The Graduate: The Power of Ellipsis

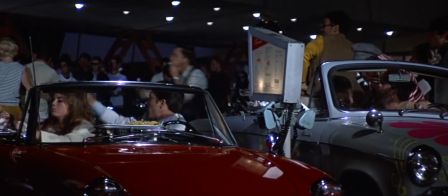0:04 You're watching a clip from the 1976 film The Graduate,
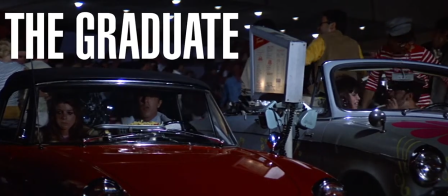0:07 and if you've seen it you know that this is a pretty important scene because the relationship between these two characters is essential to the plot,
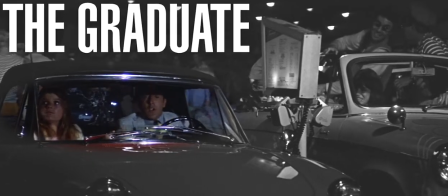0:14 and this is actually the first time that it's being developed. So why can't we hear any of the dialogue?
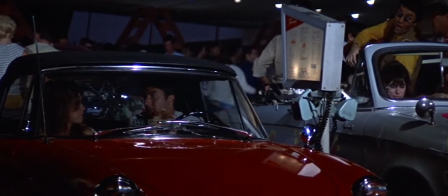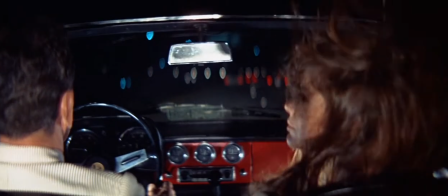0:27 To give some context, let's jump back a few scenes. These two characters are named Ben and Elaine, and this is actually their first date.
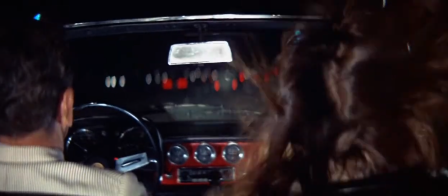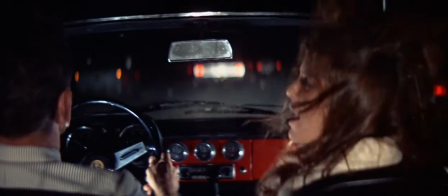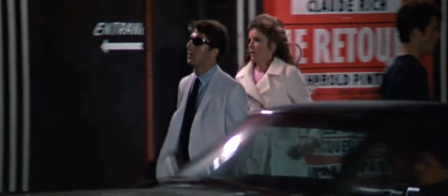0:51 I'm gonna try really hard not to spoil anything here, because if you haven't seen this film, you really definitely should,
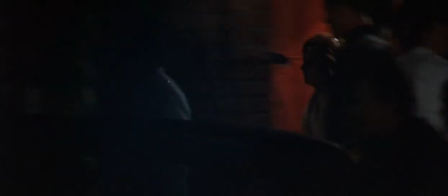0:56 but it's important to know that Ben is acting the way he is here because he actually doesn't want this date to go well,
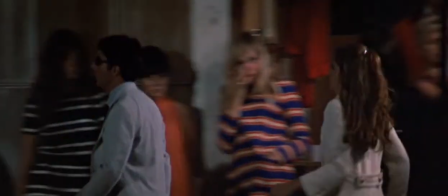1:02 a point he solidifies in a few moments when he takes Elaine to a strip club.
You're missing a great effect here.
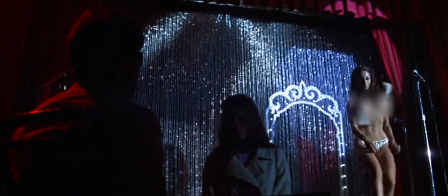1:11 How do you like that?
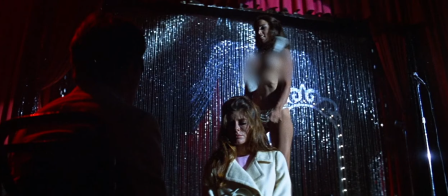1:16 Could you do it?
This all matters because despite how it may seem, these two scenes take place directly before Ben and Elaine arrive at the drive-in.
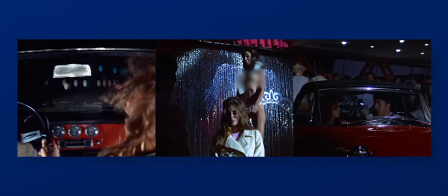1:24 In fact, this entire sequence from Ben driving to the conversation in the car takes up only 4 minutes of screen time,
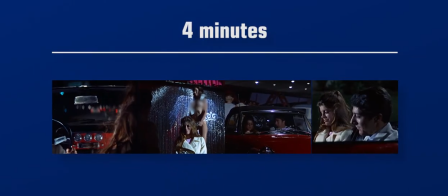1:30 yet somehow manages to develop some believable chemistry between characters who wanted nothing to do with each other just a few minutes before.
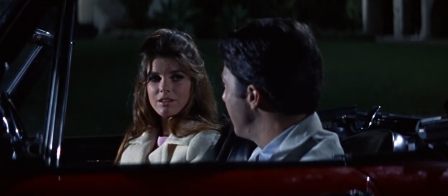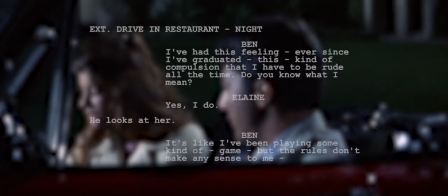1:50 Imagine trying to write a series of scenes like this.
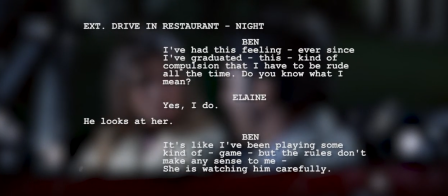1:52 Not only do you have to somehow flip this relationship completely, but you have to do it in a relatively quick, fun way to keep pace with the rest of the film.
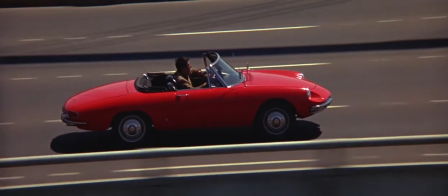2:00 Elaine rightfully thinks Ben is an asshole, and no matter how you write it,
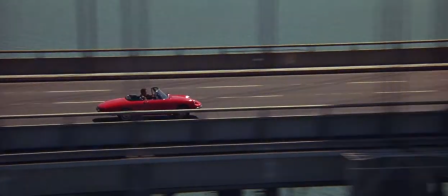2:04 any quick turnaround based solely on dialogue is either going to make Elaine feel fake, or Ben come off as manipulative,
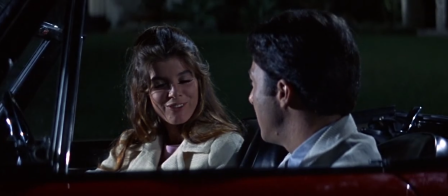2:11 because in reality, the closeness we sense here is never developed this fast, especially after anything like what Ben pulled.
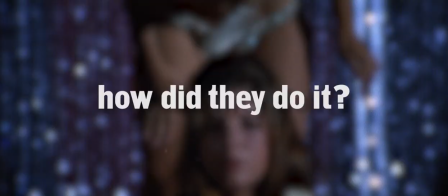2:18 So, how did they do it? Well, the thing is, they didn't.
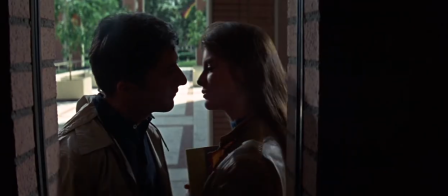2:22 You see, humans are really great at romanticizing situations like this because everyone likes to believe that maybe this connection can be created so quickly,
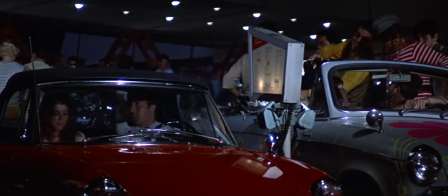2:31 and the filmmakers know this, so they force us, the audience, to fill in this unwriteable dialogue for ourselves by holding us in a situation where we're not actually being given any information.
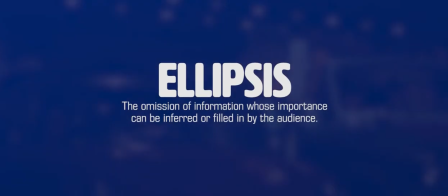2:42 This technique is known as an ellipsis, and can be defined as the omission of information whose importance can be inferred or filled in by the audience.
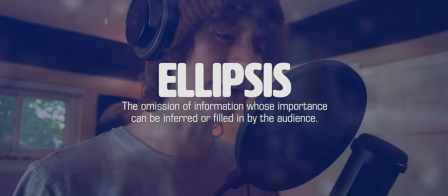2:49 Now, when someone hears the word ellipsis in relation to film, they probably imagine the temporal ellipsis, which looks a little something like this. Ah, actually hold on, gotta get the freakin' door!
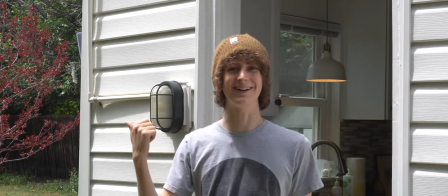3:03 Dude, why are you in my backyard? Also, you wanna know a secret?
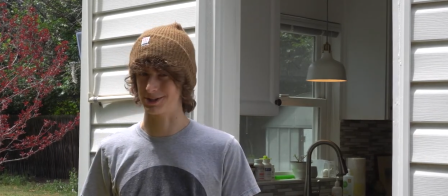3:07 Didn't actually get to the door that quickly, but hopefully your first reaction wasn't just, he teleported, people can't do that, this video doesn't make any sense!
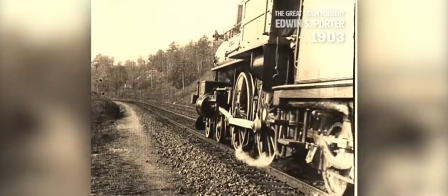3:14 This is because the temporal ellipsis is essentially just intrinsic to the way we tell narrative stories.
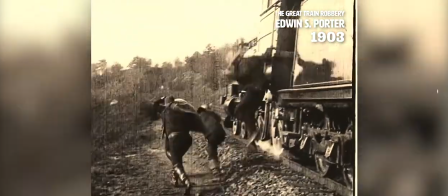3:20 In fact, before we even had a name for it, this technique could be found in the earliest examples of modern continuity editing.
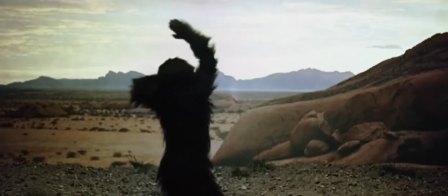3:30 Over the years, as people have gotten better and better at bridging these gaps, filmmakers have found new ways to make us active participants in their stories.
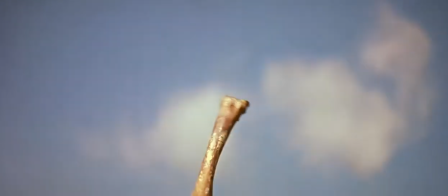3:38 From Kubrick bridging millions of years with a single ellipsis in 2001 A Space Odyssey,
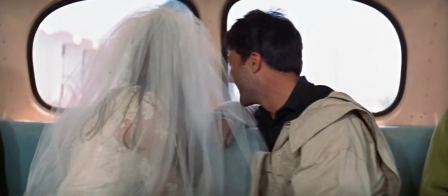3:43 to Mike Nichols bridging this relationship in The Graduate, it's been shown time and time again that, with the right ingredients,
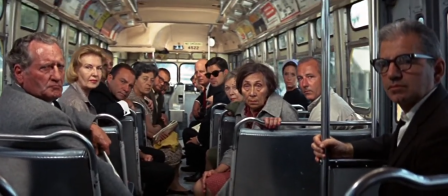3:50 a good filmmaker can make you fill in just about anything they want, and you likely won't even notice, especially when it's as seamless as this.